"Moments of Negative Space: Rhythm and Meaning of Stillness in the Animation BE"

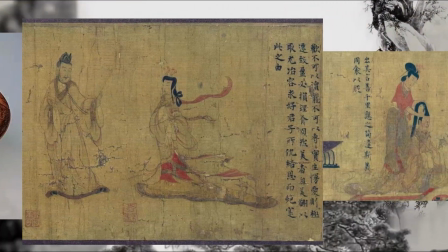0:01 If we imagine the entire history of Chinese art, or even Chinese civilization itself,
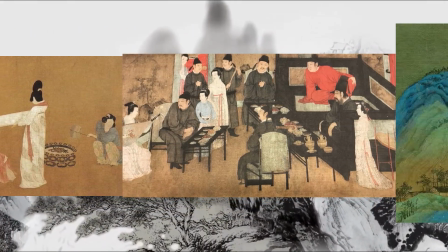0:07 as a 2-hour Pixar film, then the Song Dynasty would be a single frame of quiet and stillness.
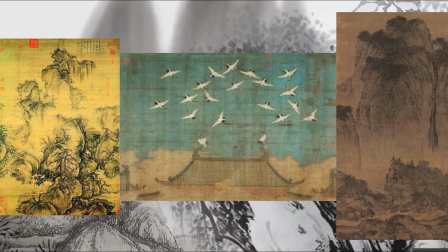0:15 Just one frame, but a valuable one, a dramatic momentary pause.
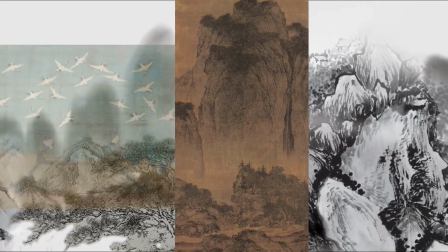0:21 The Song painting tradition, which embraced an aesthetic of radical simplicity and subtle elegance.
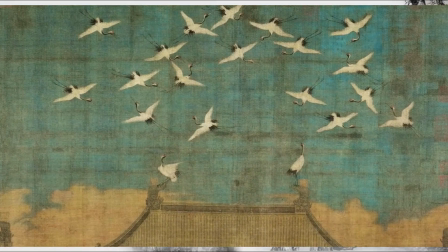0:29 As an animator, I'm deeply influenced by this legacy.
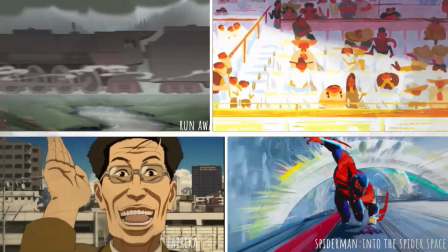0:37 Animation typically relies on abundant movement to drive its storytelling.
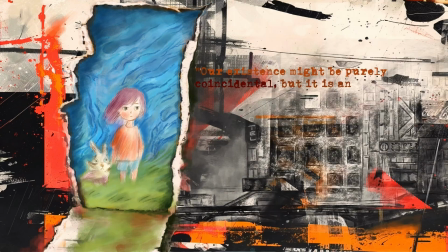0:43 However, my animation B, created in 2024, takes a different approach.
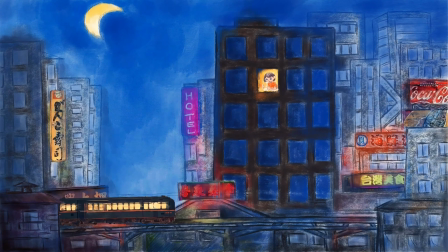0:50 It uses deliberate pauses and quiet transitions to build a calm, reflective mood.
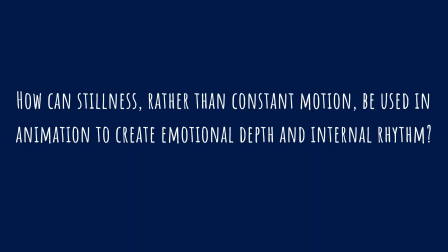1:01 This leads to the question, how can stillness, rather than constant motion, be used in animation to create emotional depth and internal rhythm?
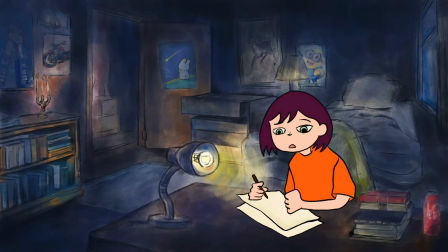1:12 B shows its stillness subtly across transitions, crafting an internal rhythm that is both coherent and understated.
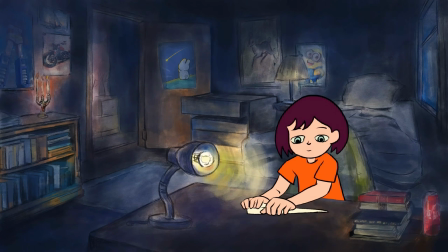1:22 Rather than other animations, uses still frames for dramatic impact.
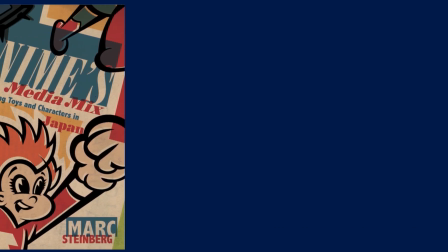1:31 Inspired by Mark Sternberg's concept of dynamic immobility,
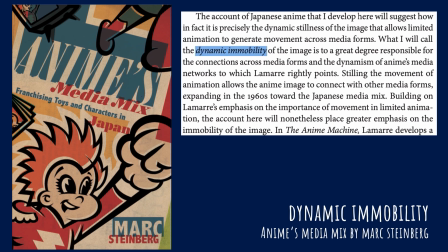1:35 these scenes appear static yet are charged with emotional and symbolic tension.
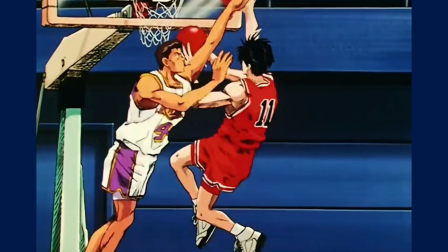1:42 Think of the freeze frame before a dunk in Slam Dunk,
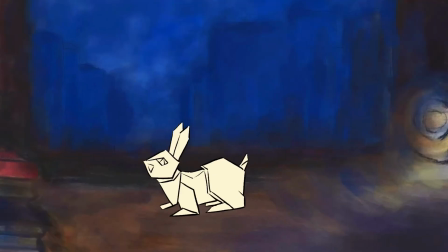1:47 or in my case, the freeze frame during the Paper Rabbit's transformation.
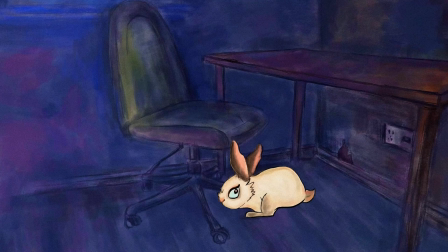1:54 It pauses just for a moment. Suddenly, you wonder, have we traveled to another world?
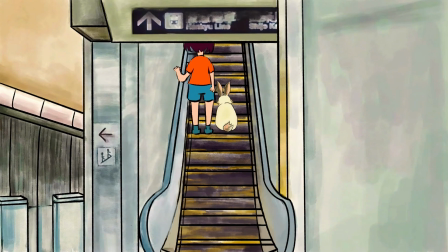2:00 These tiny visual pauses, like the girl and the rabbit standing on an endlessly looping escalator,
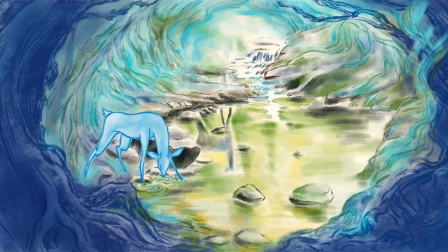2:07 or the linear shadow of a deer, don't interrupt the story's flow. They stretch time, making room for thoughts and memories.
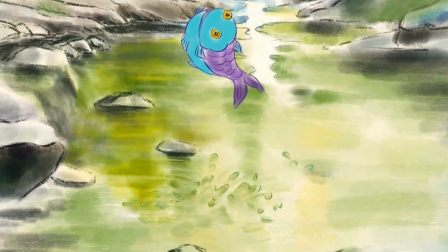2:16 The same scene as the frame before the girl falling.
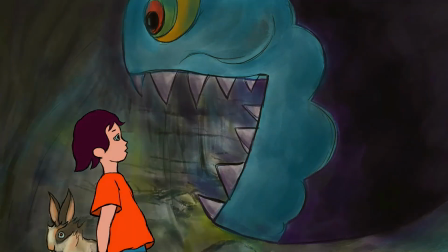2:21 The girl freezes and the giant fish opens its mouth. It's only for a second, but you can feel her panic. That momentary pause is not just a control of the rhythm, but more like a projection of her inner emotions.
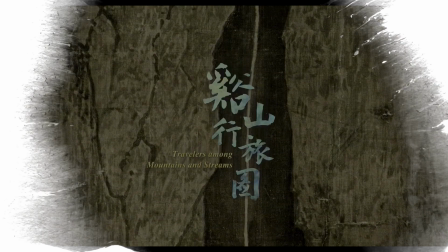2:38 The momentary stillness presented in B also echoes the visual philosophy of Northern Song Dynasty paintings,
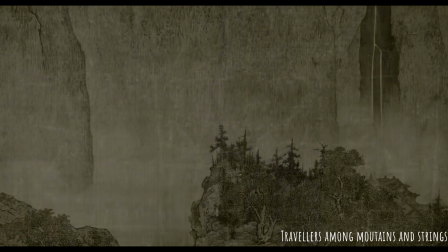2:47 where the ideas of stillness in motion and motion in stillness coexist harmlessly.
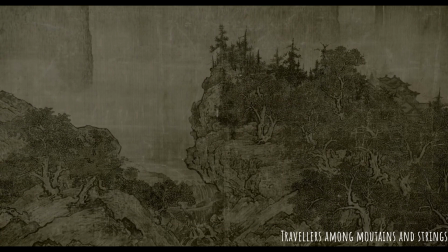2:53 The scene depicted by Fan Kuan in Travelers Among Mountains and Streams.
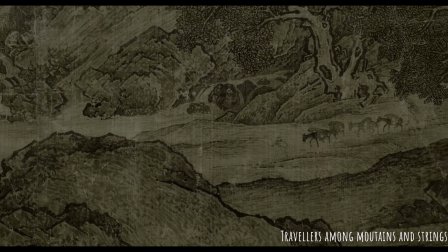3:01 The seemingly tiny traveler and his mule in the silent mountains brings us a sense of movement,
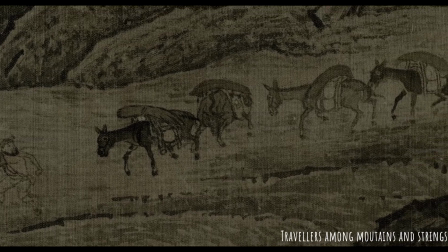3:08 as if we can hear the bells on the mule's neck and the traveler's footsteps.
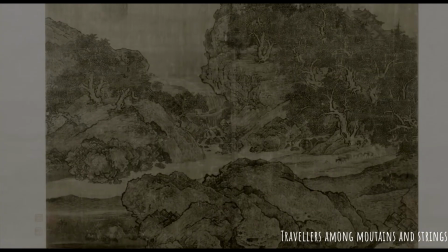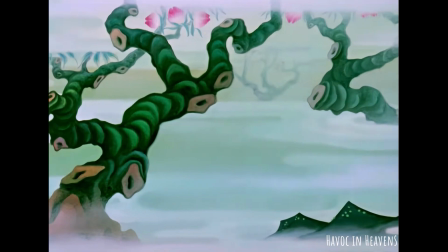3:23 This ultimate aesthetic of the Song Dynasty was reflected 1,000 years later in the magnificent buildings in Havoc in Heaven.
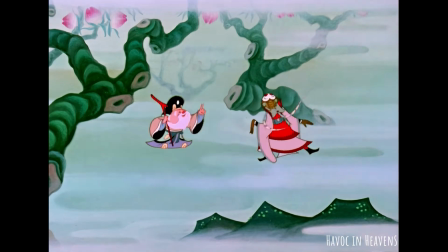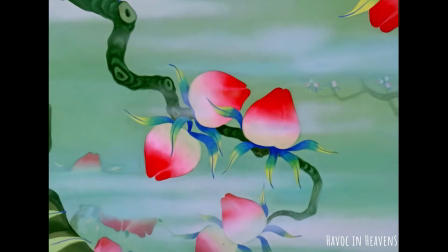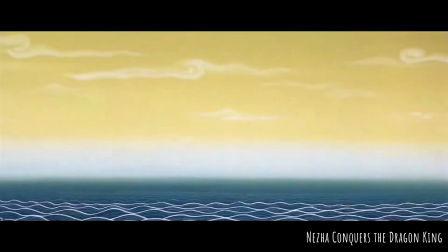3:43 And also in Naja Conquers the Dragon King. This is undoubtedly a kind of inheritance of traditional culture and aesthetics by Chinese animation.
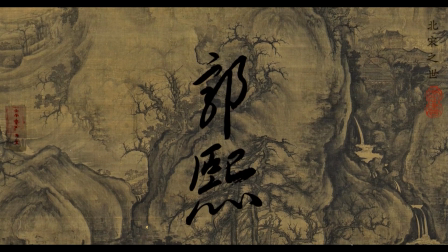3:58 Guo Xi, a painter from the Northern Song Dynasty,
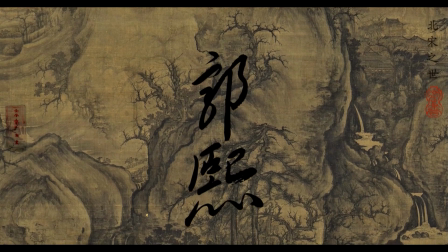4:03 was an earlier practitioner of what we may call Liu Bai,
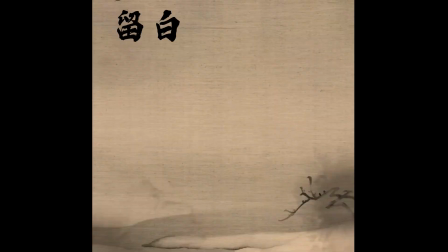4:08 leaving a blank space in the painting.